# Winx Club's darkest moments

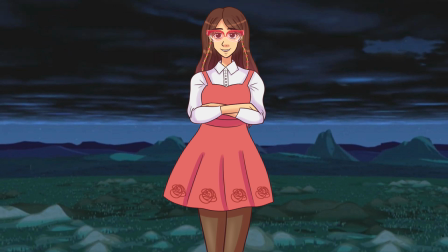(28:59)
It may not have happened on screen, but it is confirmed. Pixies, who are supposed to be the cute magical mascots to the Winx, have been murdered by Darkar while being interrogated.
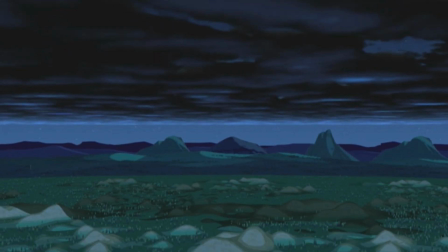(29:11)
Doesn't get much grimmer than that. Five. Magix is destroyed.
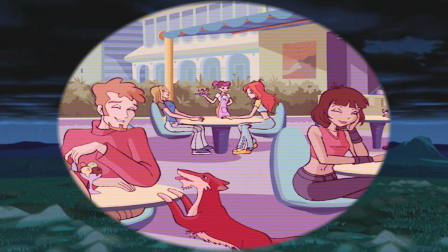(29:22)
Magix is like the main life force of the show, as in it's a place that's extremely lively and a lot of good memories were formed there for the main characters.
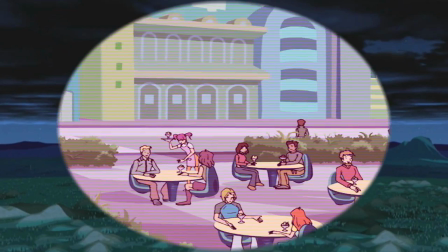(29:32)
Magix gets completely forgotten in later seasons, but it was a huge part of season 1.
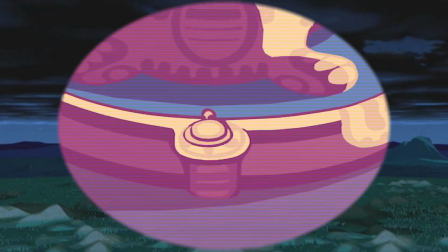(29:38)
It's where the Winx went to hang out after becoming roommates, it's where Bloom and Skye hang out after school, and everyone went to the Festival of the Roads there.
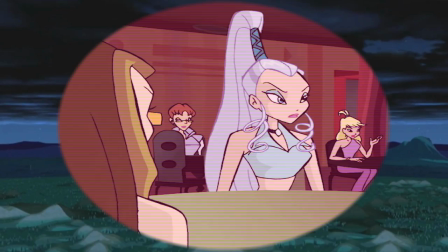(29:48)
All the students from the three nearby schools go to Magix to unwind and just have fun.
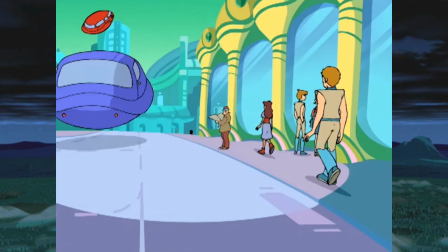(29:53)
Magix is a huge city that serves as a capital of sorts between realms, and it's full of technological wonders like flying cars. So you start to think of it like the Sword of Haven, where nothing too horrible can ever happen. But that couldn't be further from the truth.
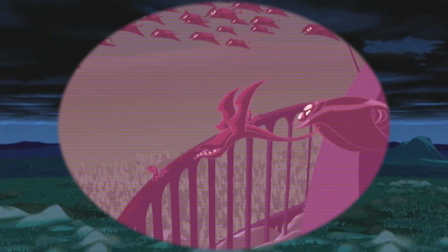(30:10)
The Trix are able to successfully take over Cloud Tower and create an enormous evil army after stealing Bloom's power in the first season.
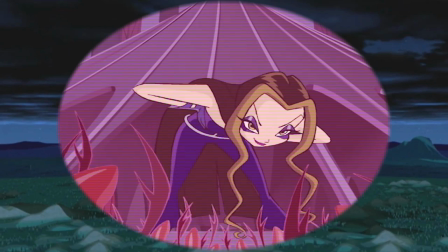(30:19)
They plan to rule Magix and attack each of the main schools one by one.
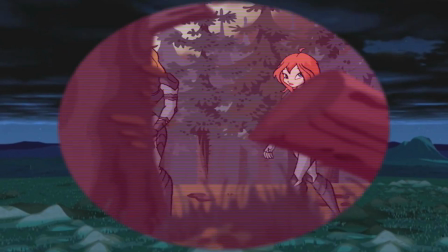(30:24)
While war is being raged on Alfea College, Skye and Bloom are on a mission to get back her powers in order to put a stop to the Trix.
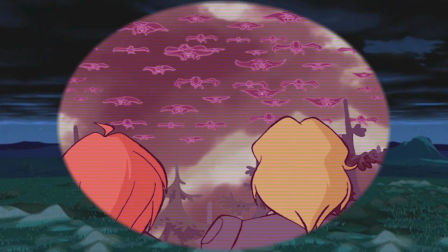(30:34)
Eventually, they decide to split up.
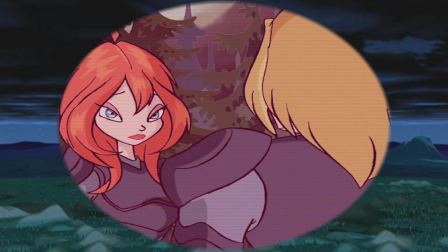(30:36)
There's a horde of monsters headed straight for Magix, and Bloom feels the answer to getting her powers back are in Lake Rokaluchi.
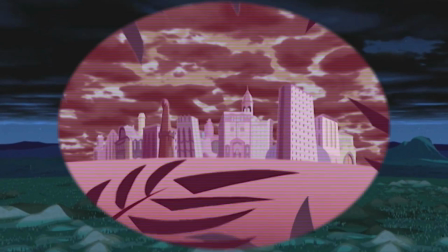(30:44)
So she heads to a lake and Skye goes to protect Magix, but nothing could prepare him for what he's about to witness.
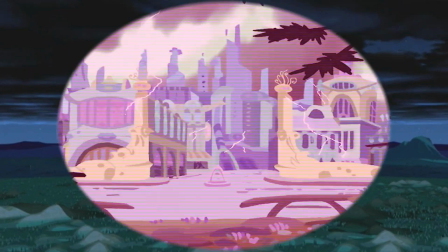(30:53)
Right before Skye is about to walk into Magix,
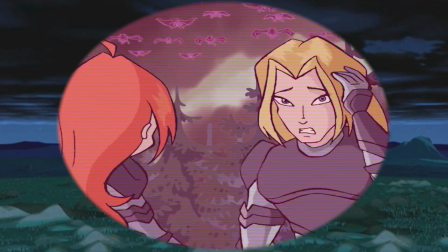(30:56)
you can see him smile a bit because he's in the middle of war and Magix has always been a safe and nostalgia-ridden place for him.
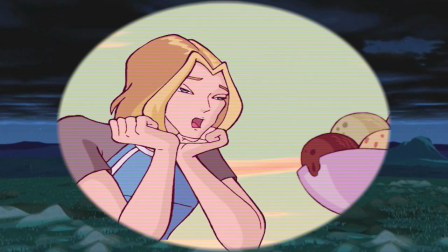(31:04)
He's excited to take a breather from it all and feels at home, but the smile quickly disappears.
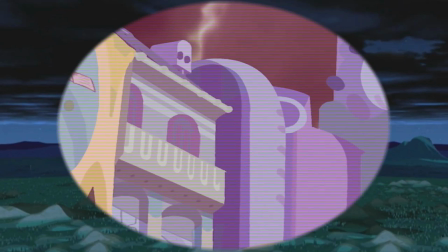(31:11)
The Trix and their army have already reached magics, and it is left in shambles, abandoned like a ghost town.
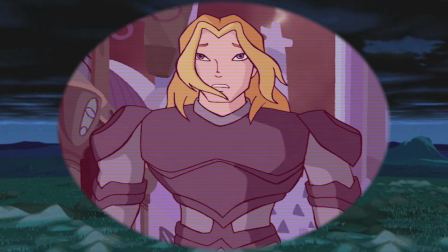(31:19)
Skye's in disbelief that such a thing could possibly happen, and the reality of how serious this war is starts to set in.
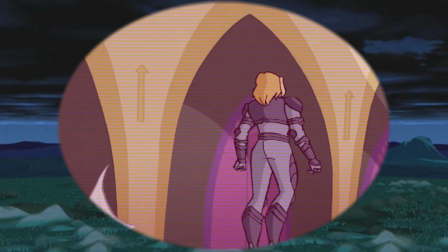(31:27)
He looks around for any survivors, but there are none.
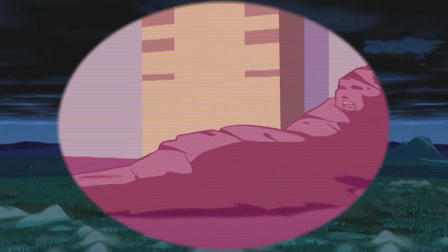(31:31)
What he finds instead are dozens of cocooned corpses laid about throughout the whole city, and when the camera gets a closer or look,
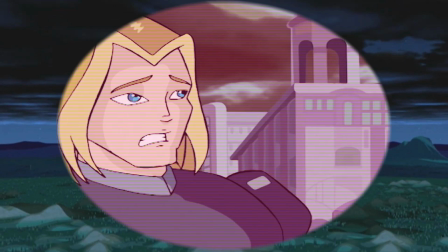(31:39)
you can see the faces, which have open, gaping mouths, as if they're in pain.
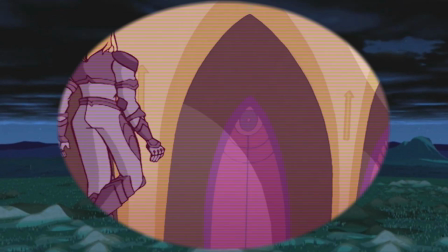(31:45)
This is a really serious scene. It's not really confirmed whether these people are alive or not.
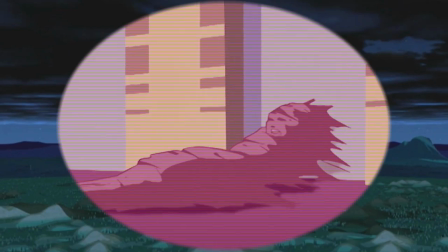(31:51)
They don't really look alive to me, and even if they were, they were probably stuck like that for a few days.
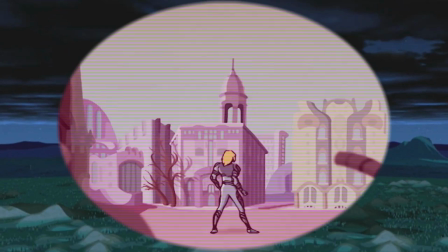(31:57)
Plus, we never see the cocoons magically disappear after the Winx manage to beat the Trix.
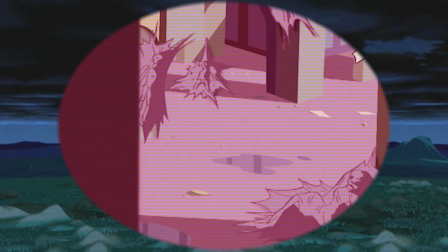(32:03)
And regardless of whether these people survived or not, this scene is still pretty heavy.
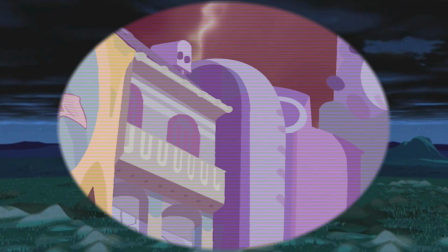(32:08)
And to add to the gravity of it all, my favorite piece from the Winx Club score plays during this scene.
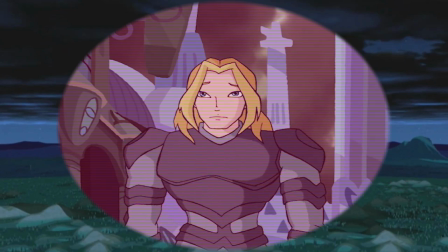(32:14)
Organ and strings quietly drone somberly in the background, and then a single voice harmonizes in such a gut-wrenching way.
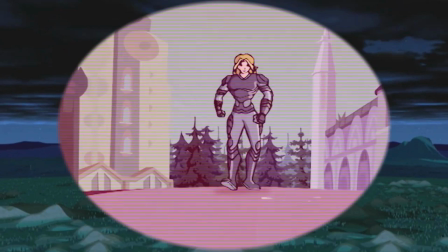(32:22)
This is one of my favorite pieces to come from any show. Every time I hear it, I get a little overcome by the emotion put into it.
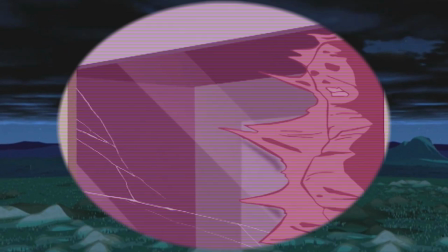(32:31)
It adds so much to the scene, and I don't think it would be half as impactful without it.
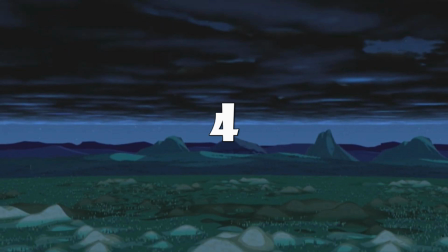(32:39)
4. Naboo's death. Oh boy, I was not looking forward to rewatching this scene. Season 4 is a very polarizing season for Winx fans.
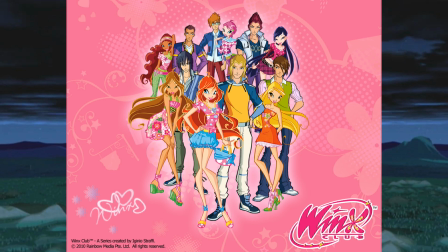(32:54)
It marked a noticeable change in the series, including a more colorful art style and a seemingly more lighthearted tone.